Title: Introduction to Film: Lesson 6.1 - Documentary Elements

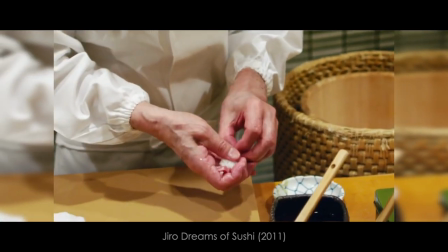495s
No, get off of the tripod. Get out of that corner. Move around and, you know, get a variety of shots, which is my fourth tip here.
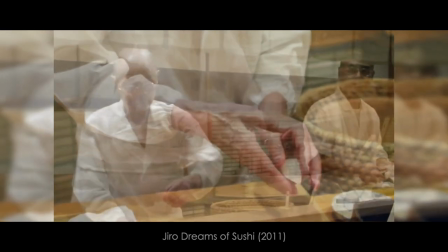504s
You don't want to shoot everything from a wide angle. You don't want to shoot everything in a medium shot. You don't want to shoot everything in a close-up, right?
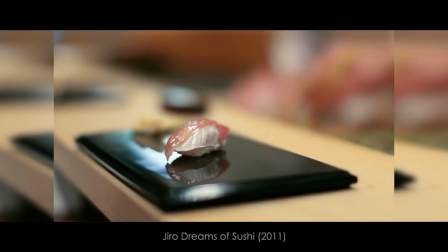511s
Get a variety of camera compositions and distances. The third element here is a voiceover.
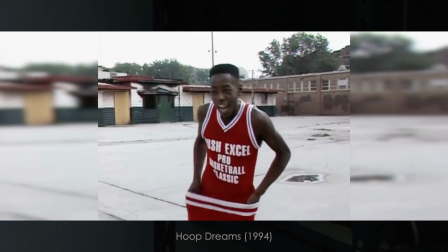518s
Now, we've talked about voiceovers before and how they can be used to improve storytelling, but with a documentary film, these voiceovers can provide clarity,
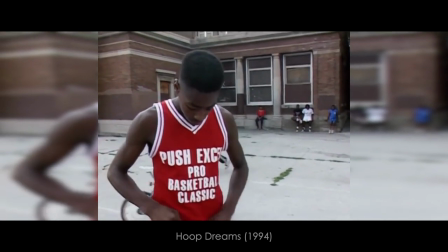526s
they can condense information, and they can sort of act like a guiding authoritative voice moving the narrative forward.
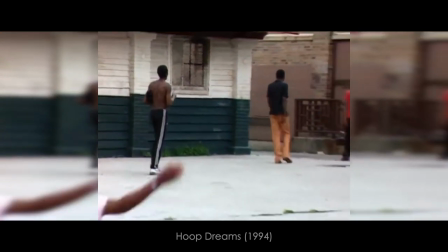534s Increasingly, this playground court has become a place to buy and sell drugs.
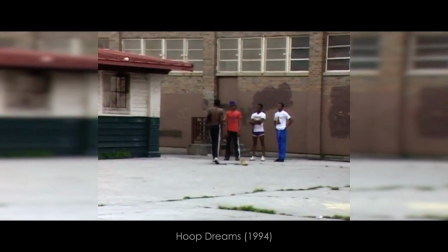539s
I didn't put a voiceover in my documentary because one, I don't really like the sound of my voice, and two, I wasn't going to pay an actor to record a voiceover for me, but also, I just didn't think I needed one, okay? Just because these elements are up here doesn't mean that they're all necessarily required for every single documentary, okay? You can have a documentary that's nothing but b-roll, and we're going to talk about that in the next lecture video. You could probably have a documentary that's nothing but interviews. It would be kind of boring, but you could do it. Alright, so yeah, the voiceover, I didn't think I needed it,
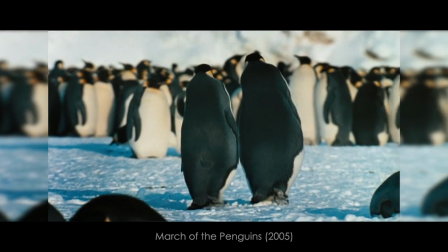575s
and I certainly didn't have the money to hire James Earl Jones or Morgan Freeman as good as, you know, those guys are.
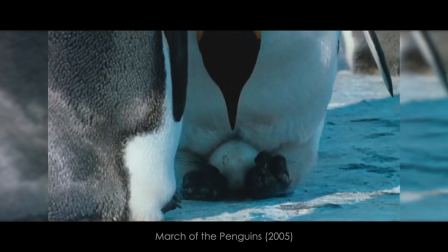583s In the harshest place on earth, love finds a way.
The fourth element here is a natural sound break, or a gnat sound break, where you're just gonna sort of let the natural sounds of the environment play for a few moments, and let the audience breathe and recompose themselves. Because you certainly don't want to bombard your audience with nothing but interviews and voiceovers. That's going to get exhausting. You want to give them a chance to breathe, and the Nat Sound Break provides that.
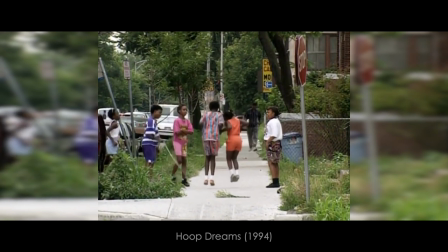Your lab assignment for this week, guys, is to record a one-minute interview and then cut in appropriate B-roll. So let's say you have a friend that likes to skateboard. So you're going to interview them on camera, talking about why they love to skateboard, and then you're going to cut to B-roll footage of them skateboarding. And with an assignment like this, it's very important that you learn how to separate your audio track from your video track because I want to hear their voice from the interview while we're watching B-roll footage of them performing whatever action it is that they're describing or talking about in the interview. Okay, if that doesn't make sense, just talk to me in class and I'll explain it further. And finally this week, guys, we are going to be watching Grizzly Man from 2005.
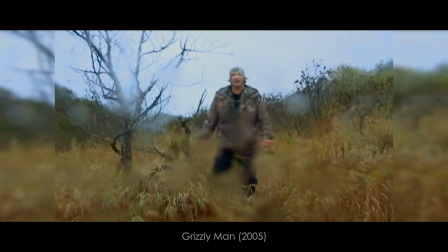671s
This is a wonderful documentary by Werner Herzog. It's about a man that spent 15 summers up in Alaska living with grizzly bears. And I don't want to say too much for the sake of spoilers, but it's a film that I think you guys are really going to enjoy, and I'm happy to share it with you. So that's what we'll be watching this week. Email me if you have any questions, guys, or talk to me in class. I will see you in Lesson 6.2. Thank you for watching. Bye.